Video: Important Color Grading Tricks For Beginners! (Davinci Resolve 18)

In this video, I'm going to show you 5 of my favorite color grading tricks in DaVinci Resolve that everybody should know. So let's waste no time and start with the first trick.
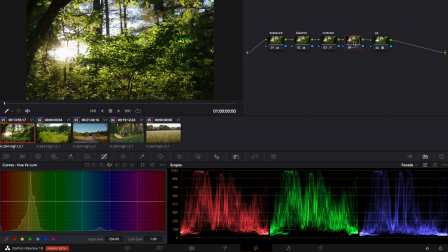0:07 So for the first trick, we go into the first clip and I made a note between the color space transform and my contrast node. Now we go to the effects tab and type in glow and add it to this node here. And then we switch the composite type to soft light.
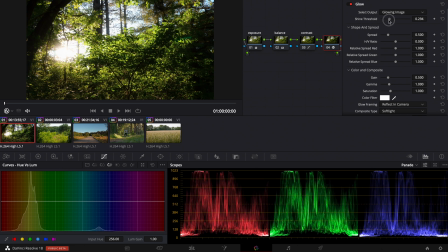0:25 And then we can put on the shine threshold and pull up the spread. And now when we turn off this node and turn it on, we can see that we have a gentle black promise filter effect. So it's a slight glow and we can pull it even further.
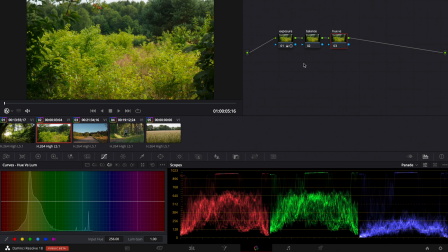0:44 So I'm going to copy this node and make a new node here and paste it. And now we need to adjust it. Pull back the shine threshold.
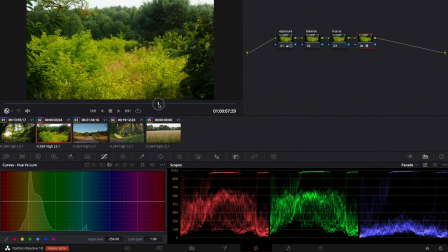1:02 And when we turn it off and turn it on, we can see the effect, and it's pretty strong in my opinion.
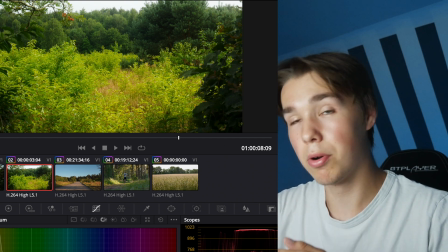1:08 But it has this glow effect that you get from a black promise filter, so that's a pretty good effect in my opinion.
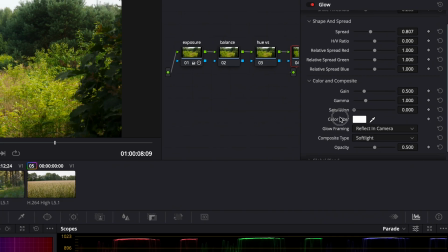1:14 But in some cases you want to turn down the saturation because sometimes it looks pretty bad, but in this case it looks pretty good in my opinion.
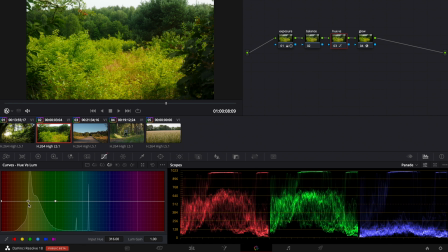1:23 For the next trick, we go to the hue versus luminance curves and I make a point here. And now we can pull this down. And when we pull this down, we change the luminance or the brightness of the color that we chose.
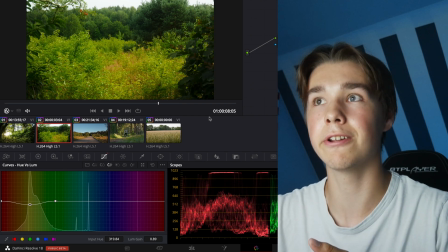1:35 When you pull down the green, for example, it gives the green a more film-like color because the green on digital cameras is pretty bright compared to film cameras.
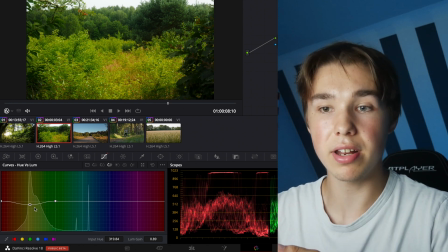1:43 So when you pull the luminance of the green down, it gives it a more film-like look.
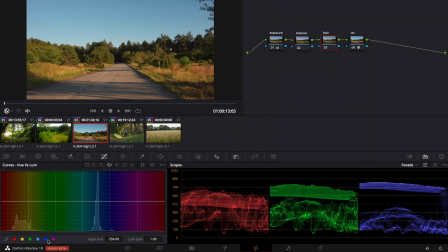1:47 And when we go to this clip and to the hue versus luminance, of course, again, and we make a point at the blue and we pull it down, you can see how strong the blue gets.
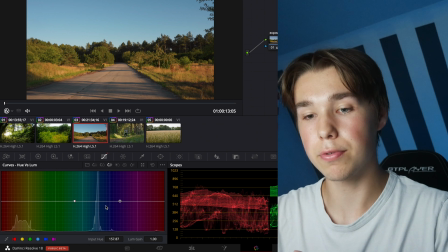1:59 So that looks pretty good, but you have to be pretty careful with hue versus luminance because when you push it around too far,
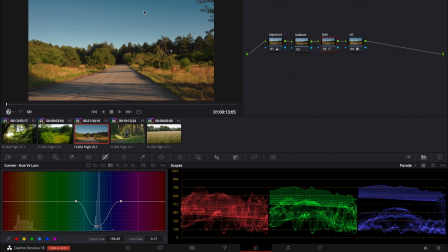2:06 it's gonna fall apart, especially with 8-bit, but even with 10 or 12-bit, it's gonna fall apart if you do it too strong.
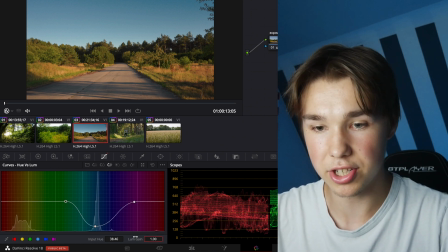2:12 And make sure to spread out the outer points because then you make a more gentle adjustment and it's not gonna fall apart as quickly as when you don't do it.
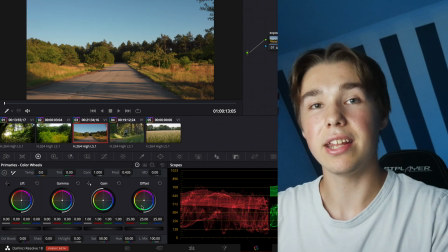2:20 For the next trick, we go to the balance node in this clip here. And the next trick is to play around with the white balance by using the offset wheel.
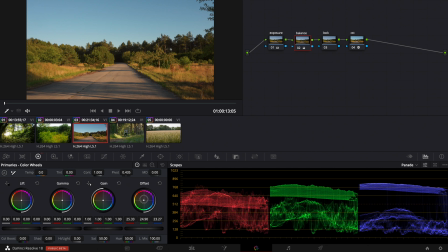2:26 So now I'm in the balance node and I'm pushing the offset wheel to the warm direction. So it's getting orange. And now we can even pull the gain into the warm direction. Little bit of gamma, maybe gamma in the other direction, in the blue direction.
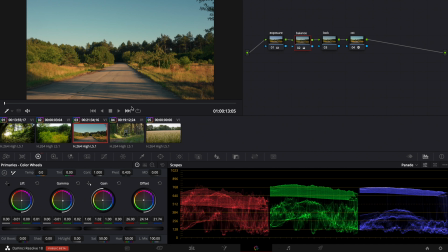2:43 And then we pull down the lift a little bit. Gamma back into the warm direction a little bit. And now when I turn off this node, turn it on again, it looks pretty cinematic in my opinion. It has a cinematic sunset look, so that looks pretty good in my opinion. So the next trick is to use one of DaVinci Resolve's film print emulation LUTs.
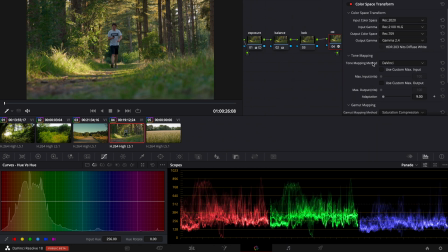3:03 For that I go to my color space transform, where I converted my HLG footage to Rec. 709. There we go to the output gamma. Even when you shot in Rec. 709, you choose Rec.
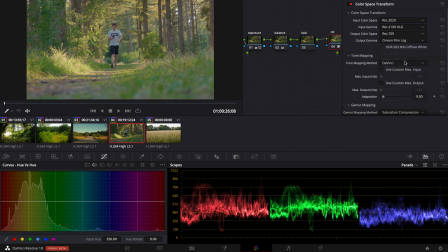3:14 709 for input gamma. And for output gamma, you choose thin and film lock. That's a pretty important step, so you don't want to miss that step.
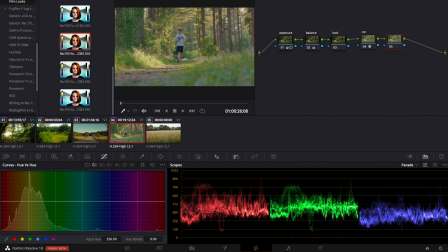3:20 Make a new note, go to the LUT folder, and then under film looks,
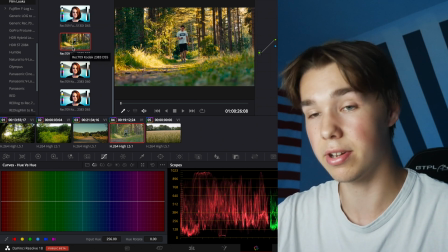3:25 you can choose one of DaVinci Resolve's film print emulation LUTs, like this Rec.
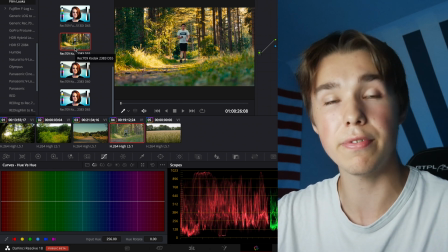3:30 709 Codec 2383 D55.
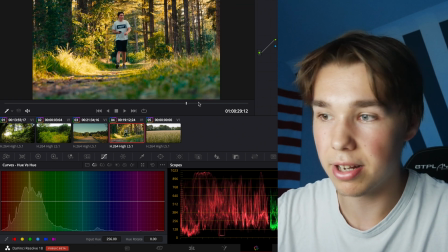3:34 I apply this, and it looks pretty good, but it's a little bit too much contrast in my opinion.
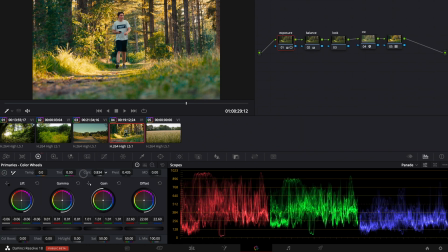3:40 So I go to the exposure node and pull down the contrast a little bit, maybe even with lift gamma and gain.
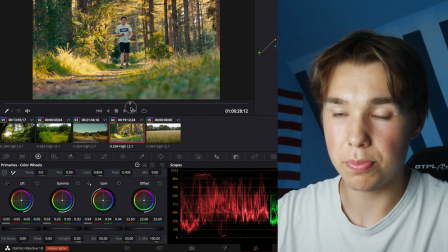3:48 That looks pretty good in my opinion.
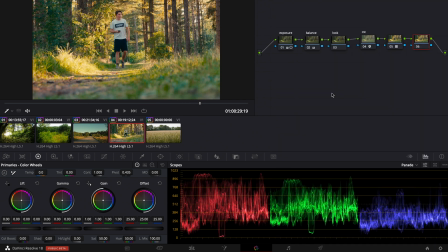3:50 And if you want to customize this film print emulation LUT, you can make a new node after the LUT and make your adjustments like hue versus hue.
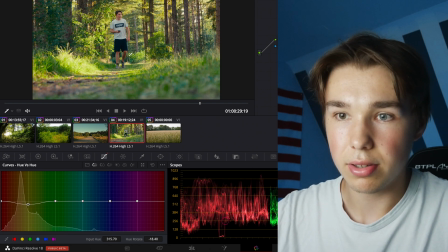3:58 So for example, you can pull down the yellows so that the yellows are green again, like they were in the original one.